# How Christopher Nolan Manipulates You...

When viewers see a gravity-defying hallway fight scene in Inception,
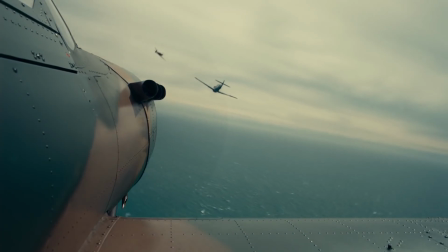or the breathtaking aerial acrobatics in Dunkirk, they're witnessing real, visceral action.
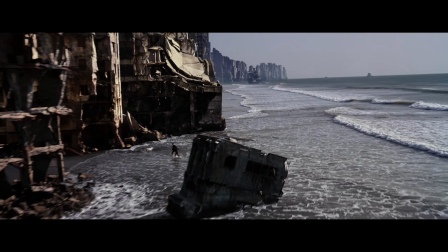This approach instills a sense of believability that resonates with the audience and heightens their emotional engagement beyond just spectacle.
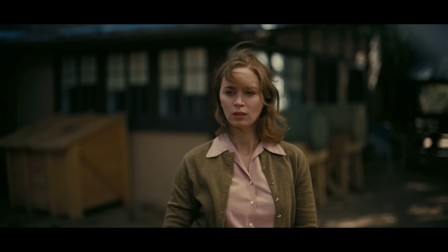Nolan leverages this format to capture intimate moments with the same sense of grandeur,
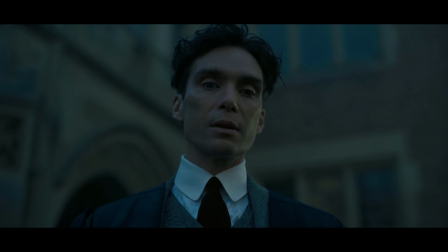ensuring that even the smallest details become visually captivating.
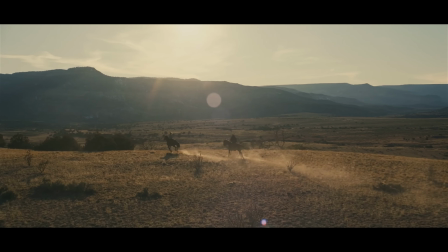And as a result, audiences are not only visually transported into the story, but emotionally connected to the characters too.
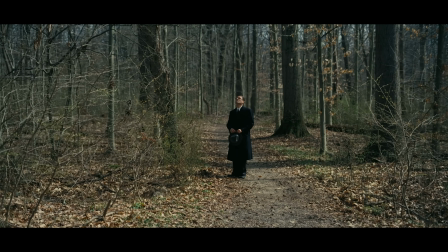His ability to create an emotional connection is a vital component in immersing the audience.
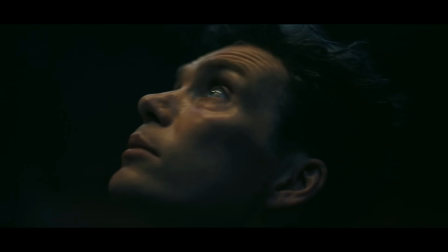It's not just about challenging our intellect, but also about moving our hearts.
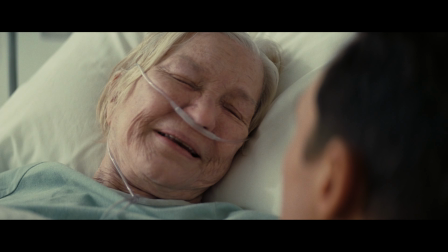This emotional depth adds a layer of relatability and resonance to his narratives.
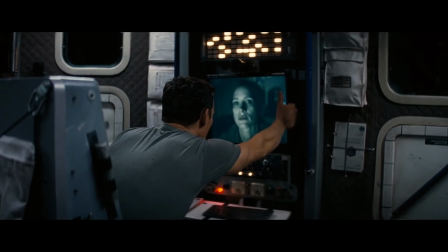With Interstellar, Nolan expertly taps into the emotional core of the film through the relationship between Cooper and his daughter, Murph.
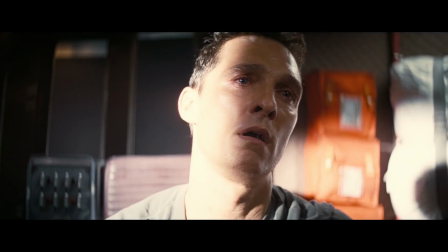Hey, Dad.
The scenes where Cooper watches video messages from his family after being away for such a long time deeply resonate with the audience,
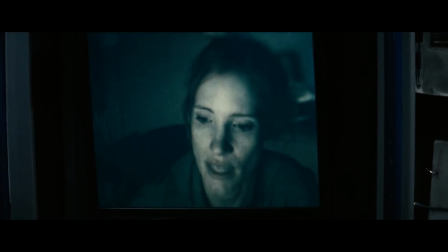highlighting the sacrifices made in the pursuit of the greater good.
You once told me that when you came back, we might be the same age.
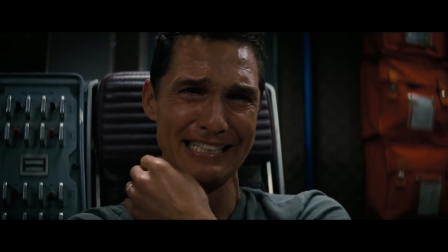And today I'm the age you were when you left. So it'd be a real good time for you to come back.
This emotional connection is a cornerstone of what makes his films unforgettable.
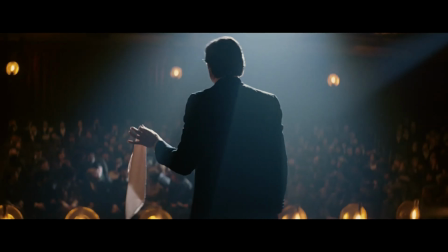The audience's active involvement doesn't just enhance the enjoyment of his films, it also contributes to their longevity.
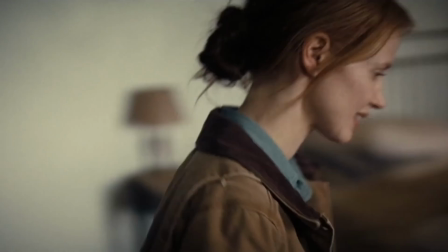The ongoing discussions and evolving theories keeps his work relevant, sparking curiosity and enthusiasm for years to come.
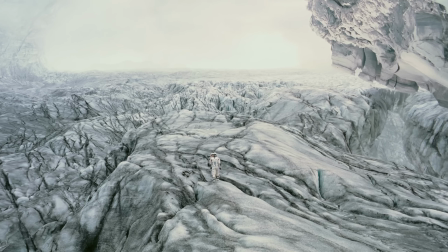One of the big differences between movies and any other medium, like television or radio or whatever,
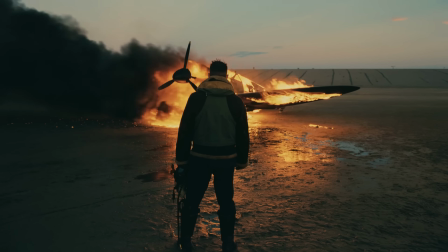is endings and the way in which the story has to end.
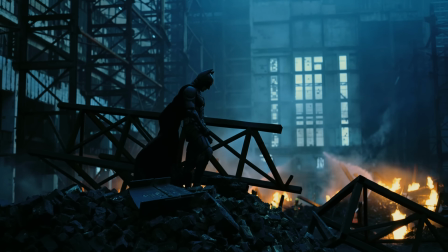It's not a continuing story, it's not episodic. We need a complete experience, a full meal.
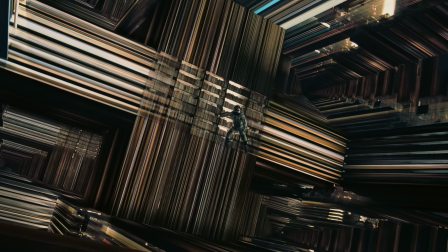And so as filmmakers, we're always thinking about what are we leaving people with?
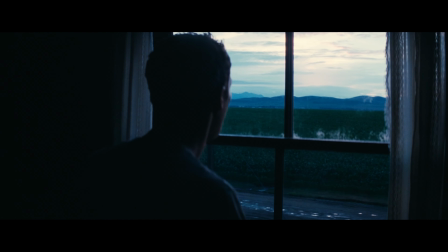Because in a way, it's very important how we begin, but it's very, very important what we leave people with.
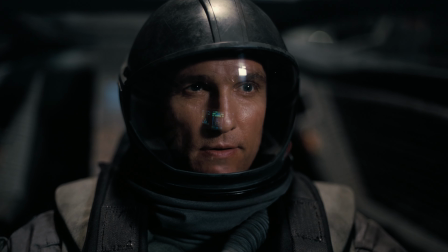And I try to craft an ending for each film that suits the subject, suits the story, and hopefully has resonance.
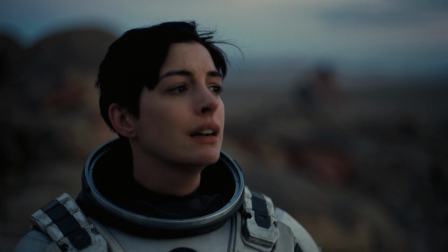I think resonance really for me is the thing. I want people thinking about the film after they've seen it.
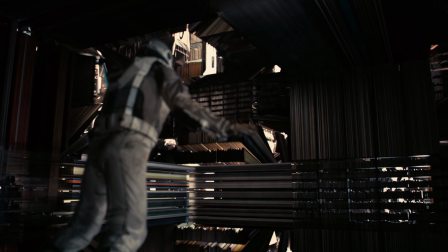Then I feel like I've done my job right. Christopher Nolan doesn't just make movies. He crafts experiences that provoke thought, stir emotions, and ignite discussions.
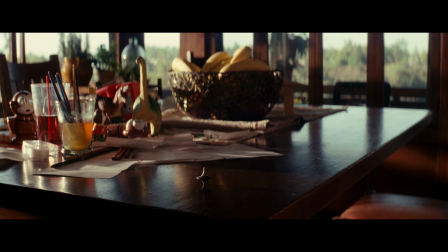His films are more than mere entertainment. They are puzzles waiting to be solved. Thank you for watching this video. If you guys enjoyed it, then I'm sure you'll be interested in hearing more about the dailies.
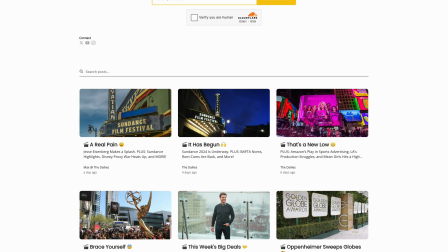They offer this really cool bite-sized news film source that's perfect for filmmakers.
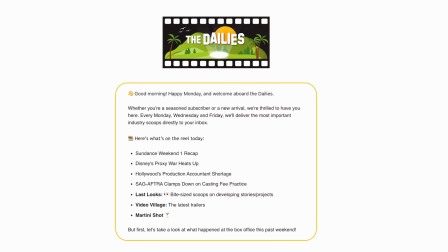And just like how we explored the genius of Christopher Nolan in this video, the dailies brings you daily insights into the film world.
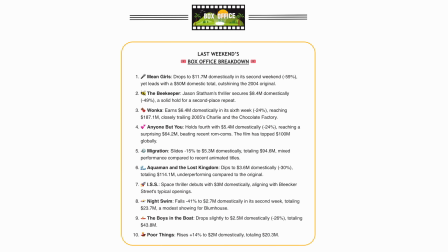From film festival buzz and box office forecasts to the latest on streaming services and major industry news,
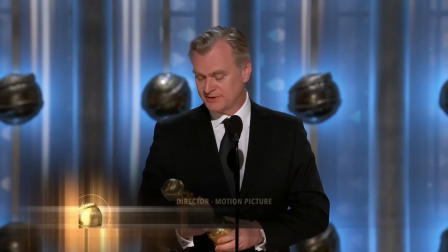it's perfect for film enthusiasts who want to get the lowdown on the filmmaking world, but don't want to sift through countless articles. Plus, it's free to subscribe. Just click the link in the description down below. And if you're looking for some filmmaking inspiration, I've actually compiled a list of the top directors giving their best filmmaking wisdom. So if you want to watch that, you can click it right here.